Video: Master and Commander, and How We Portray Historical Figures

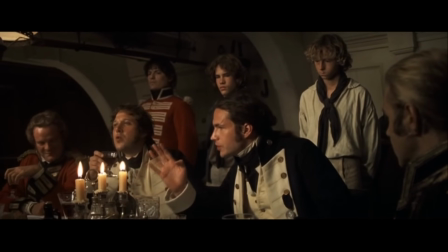And among those who have seen him, everyone has a story, an anecdote to tell of the time they held some glimpse of that greatness,
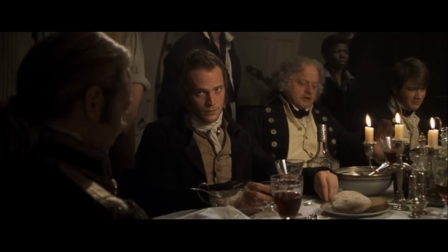and to make those glimpses humanizing while maintaining their historical accuracy by keeping them in a certain sense vague and personal,
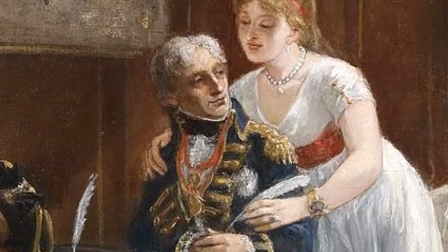yes, but generic as well. And through that, able to tell just as much, if not more, about the person telling the story,
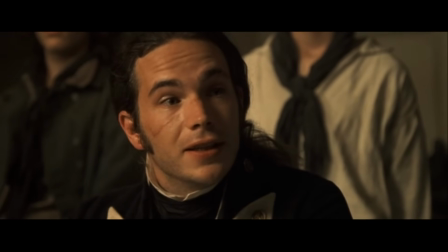about the person telling us about Nelson and their thoughts and experience of him as it is of Nelson himself.
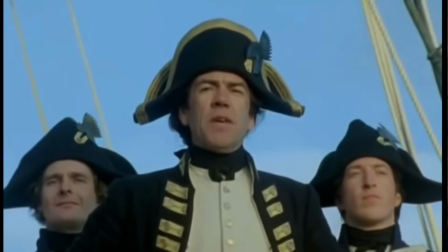When you outright show historical figures on the screen, you're running a risk.
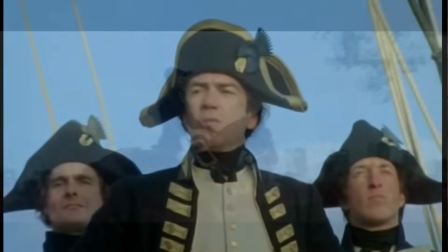They might be an incredible actor who, by their greatness, ends up subverting the historical figure in our minds.
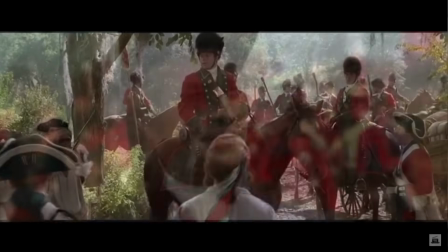Or, perhaps even worse, they may be dealing with such an historically inaccurate script that even if they themselves are amazing actors,
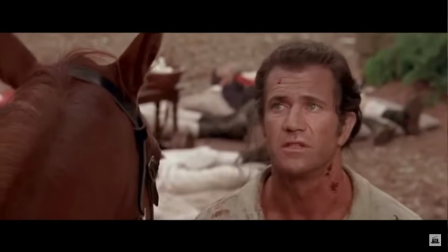they're still going to end up replacing those very real figures with extreme caricatures.
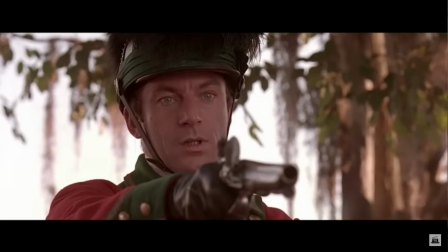And it is in this way that by attempting to draw us closer to historical figures through on-screen appearances,
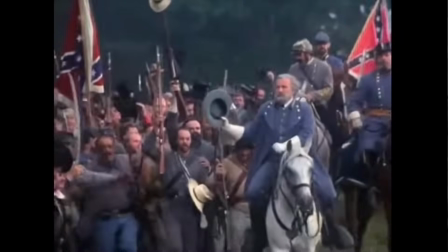so many films end up detracting from the historical reality, and whether we feel it consciously or not,
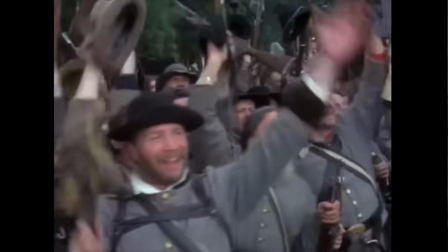are pulling us further away from better understanding those figures on their own terms and in their own context.
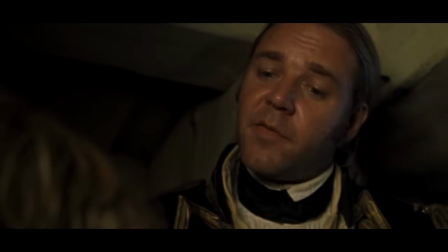Whereas when you portray these figures in such a way as the majority
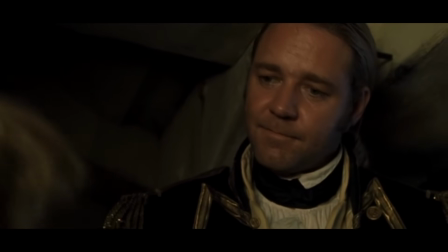of their contemporaries would have conceived of them through these little glimpses,
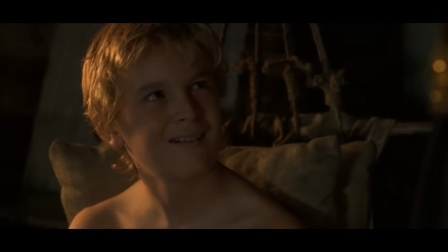where the emphasis is more on your own characters as they're navigating that historic environment,
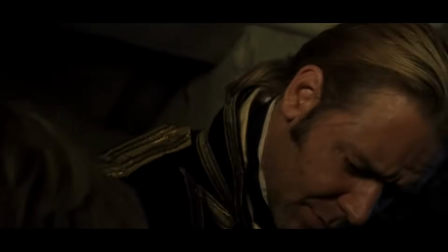I dare say that you can actually give a clearer and infinitely more authentic
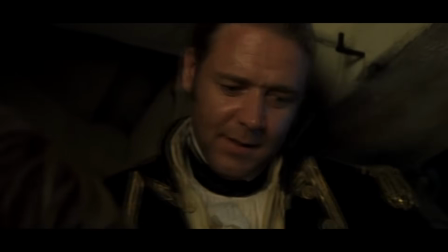and accurate view into exactly who those historical figures really were,
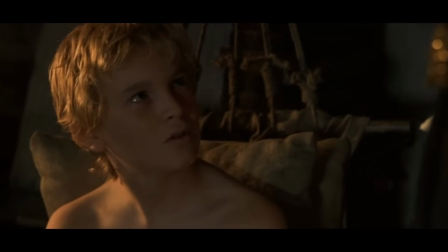why they matter, and how they came to hold the reputations which they have today.
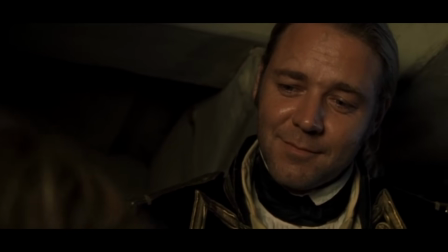Because now, whenever I think of the Admiral Horatio Lord Nelson, I don't think of Christopher Plummer.
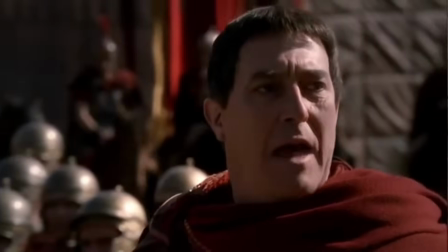I don't think of Martin Sheen. I don't think of Kieran Hines. I think of Nelson.
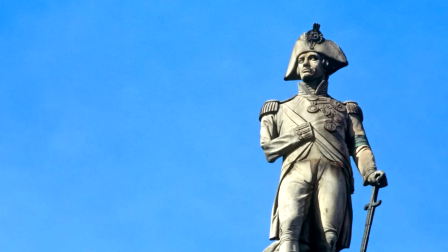Of the portraits, of the statues, of the idea of what Nelson represents.
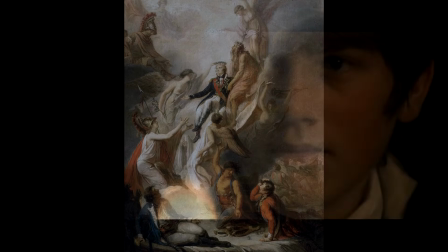Just as so many of his own time did as well.
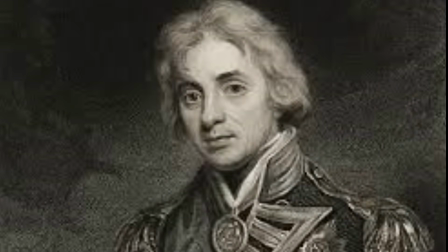So cheers. Not to the actor, but to the Admiral. To Lord Nelson.
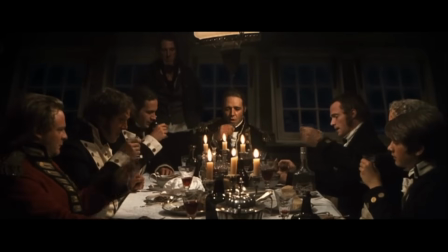To Lord Nelson. To Lord Nelson.
Thank you all so very much for watching.
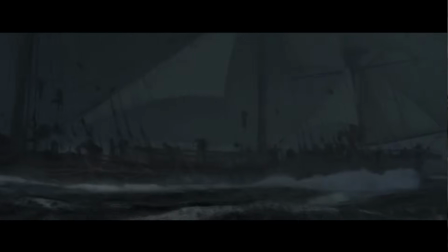Of course, most particularly to my ever-beneficent supporting classes on Patreon.com,
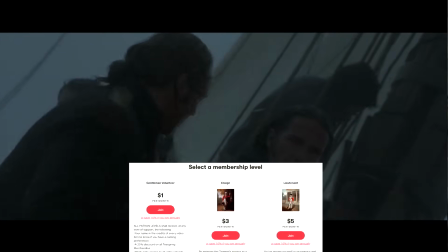for it is by virtue of your support that I am able to carry on with my work.
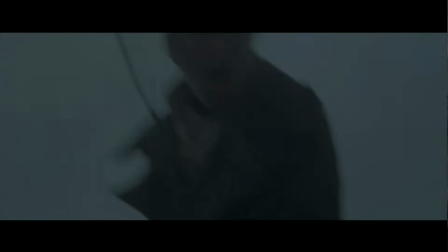Until the next time, my dear viewer, I am and I shall remain your most humble and obedient of servants.